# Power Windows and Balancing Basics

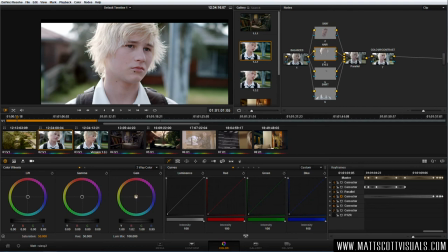34:32 with the hair I'm just going to add a little bit more yellow to the hair to make it look a bit more blonde and with the eyes I'm just going to increase the luminance of the eyes with the highlight slider and then the gamma slider and i'm also going to drop some blue
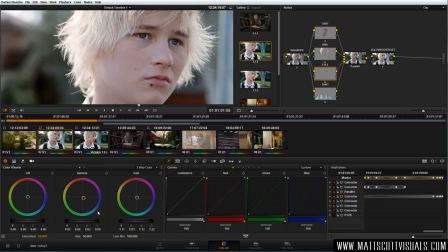34:47 in there and if we just zoom in we'll go to the gamma and drop some blue in there as well now notice that the actual whites of the eyes have gone blue so remember whites being highlights i would use the gain slider the highlight slider to push yellow to balance out that blue
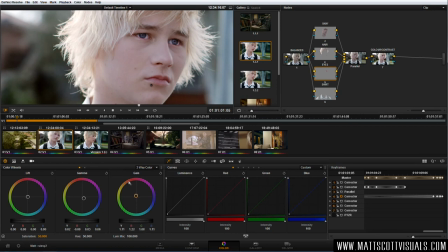35:02 because remember the opposites so now the whites of the eyes are looking a little bit better and we just push more blue in there try not to go too far and
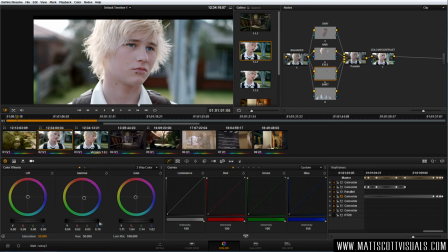if we look at the before and after I
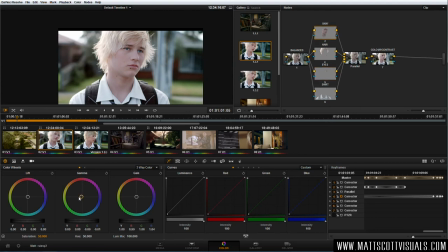35:30 just might go back to the skin and you know I think it's just a little bit magenta I'm just gonna put a bit more yellow into that now I'm gonna jump down to the shirt and I'm just gonna increase the brightness of the shirt using the gain remember
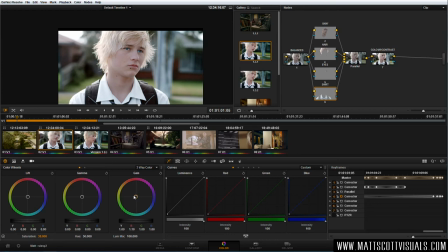35:42 it's all about subtlety and it's gonna push a bit of yellow into that as well just warm it up a bit now if we press
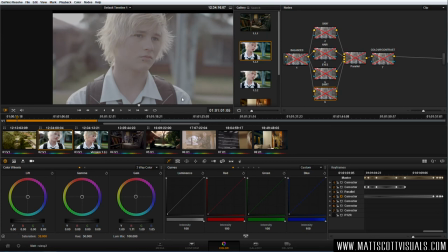35:51 alt d that's going to disable all nodes so alt d will show you the original shot and you can see we've come quite a ways but the beauty
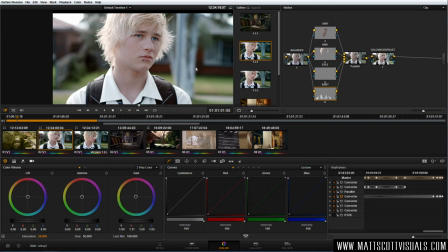35:59 is we have a lot of control here this setup really really works now what if i wanted to affect everything outside of a
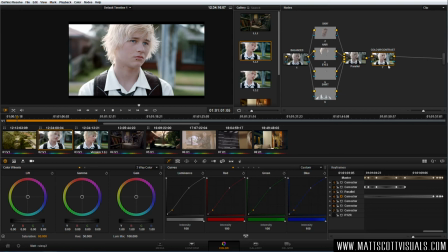36:07 selection the way davinci works is it's really powerful um let me just demonstrate with a single node here so i've just added a new node and i'm just going to add a mask here so here's a mask Now, if I made that dark just by dropping a curve in there, you can see that the inside of the mask is dark.
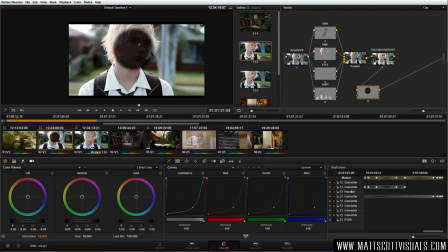36:24 But what if I wanted to maintain that correction, but then add a correction outside of that same mask? Well, then all I do is right-click and go Add Outside Mask. And now you can see there's a dotted line there plus a solid line.
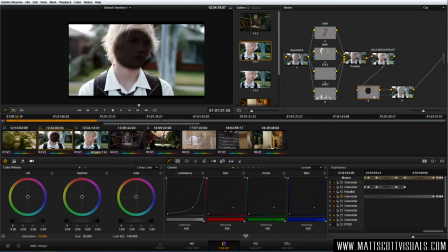36:40 So these nodes, 8 and 9, are linked. 8 is the inside and 9 is the outside.
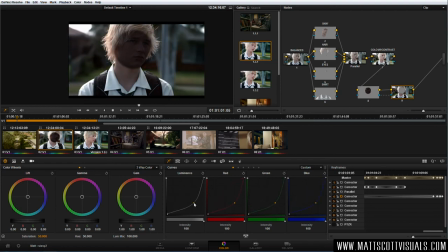36:45 So now we can make 9 brighter or darker, so that's how that works.
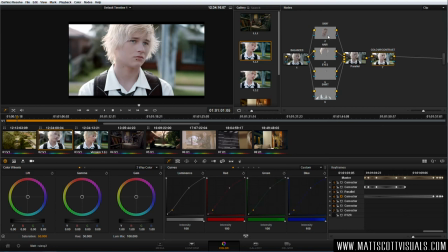36:50 So the reason I brought that up is, let's delete those two nodes, I want to go to the skin node now and I'm going to add an outside node to the skin. So basically everything outside of this skin, I want to add a blue tinge to the shadows. So we can go right click, add outside node, and you can see this little outside node that lives up here.
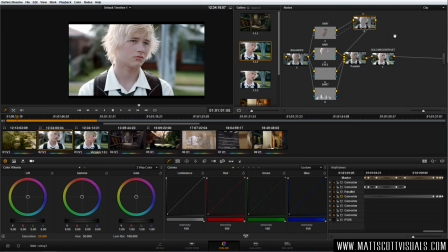37:07 And I'm just going to rename that and call it Cool Shadows. and basically just jump straight for the color wheels go to the lift or the shadows area and just push blue into it now remember just be very gentle and subtle about it we could also drop the brightness of that and
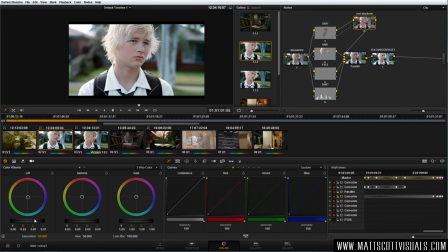37:28 if we just go ctrl D you can see the before and after there so I just think that looks pretty cool finally what we're going to do is add what I call a focus node so if we go Alt-S, so double click on the last node, go Alt-S for Sam or Samantha,
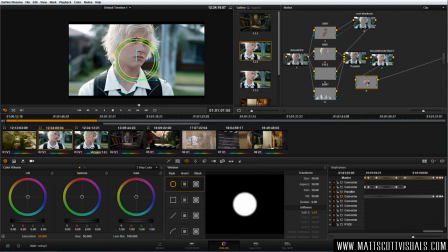37:45 and what we're going to do is just draw a simple mask around this guy's face, but I'm going to soften the absolute shit out of it, like so, and this is almost going to be like a vignette, but basically on the inside of that mask,
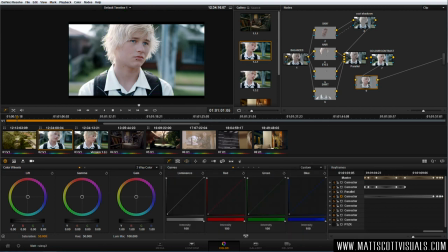38:00 I'm just going to increase saturation by three or four.